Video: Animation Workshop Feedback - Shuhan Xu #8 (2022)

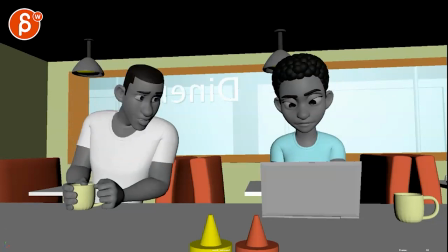8:15 I know these are always potentially disruptive notes in terms of changes and things, but let me know what you think there.
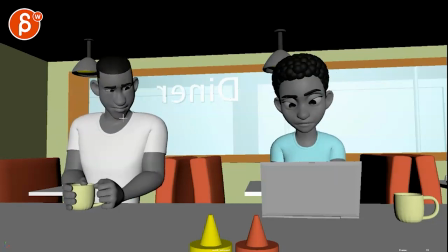8:22 In terms of animation, I would just be careful. There are a lot of keys. There are a lot of little poppy bits and post change that if you would spline this, it'd be really messy to clean up.
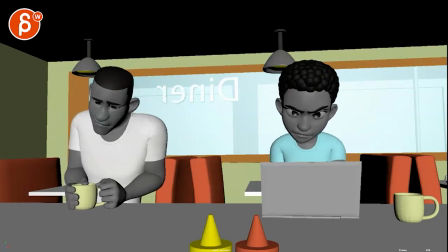8:34 So, I mean, it helps towards the end, giving this a really kind of like a tense feel.
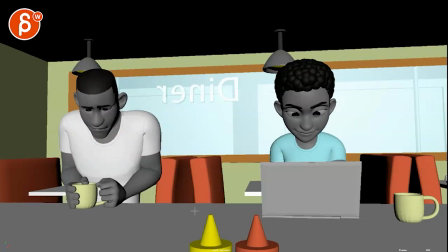8:42 Just from a workflow point of view, be careful that if you would spline this now, it would be really messy. And you might have to go back and kind of simplify some of those keys.
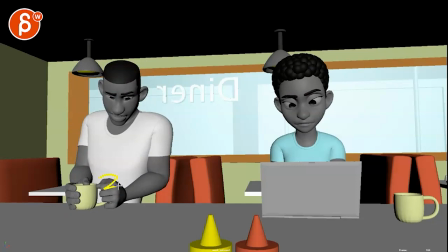8:51 But I do like the idea of the business. And I like that he holds on to this. This is almost like his lifeline.
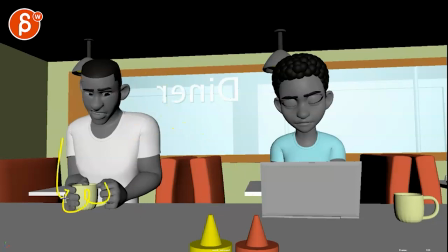8:56 He doesn't want to just stand and be open to her. It's like, I'm holding on to this. I need something to ground myself, to get back to as an escape and all that stuff.
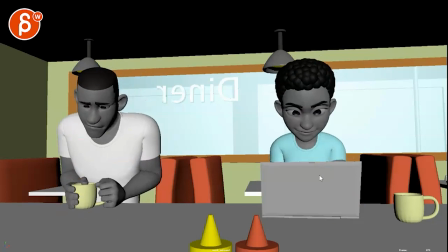9:04 So I do like that. So if you do already have that prop, then I would have something like this. Also to get away from that flatness, like the laptop is flat, she's flat. So maybe play with that body language, like I said before. Okay, that's kind of that. Thanks. All right, there's an email. You can sign up. You can start whenever you want. You can submit whenever you want. You get 16 submissions. Either way, a like and subscribe would be awesome. All right, thank you.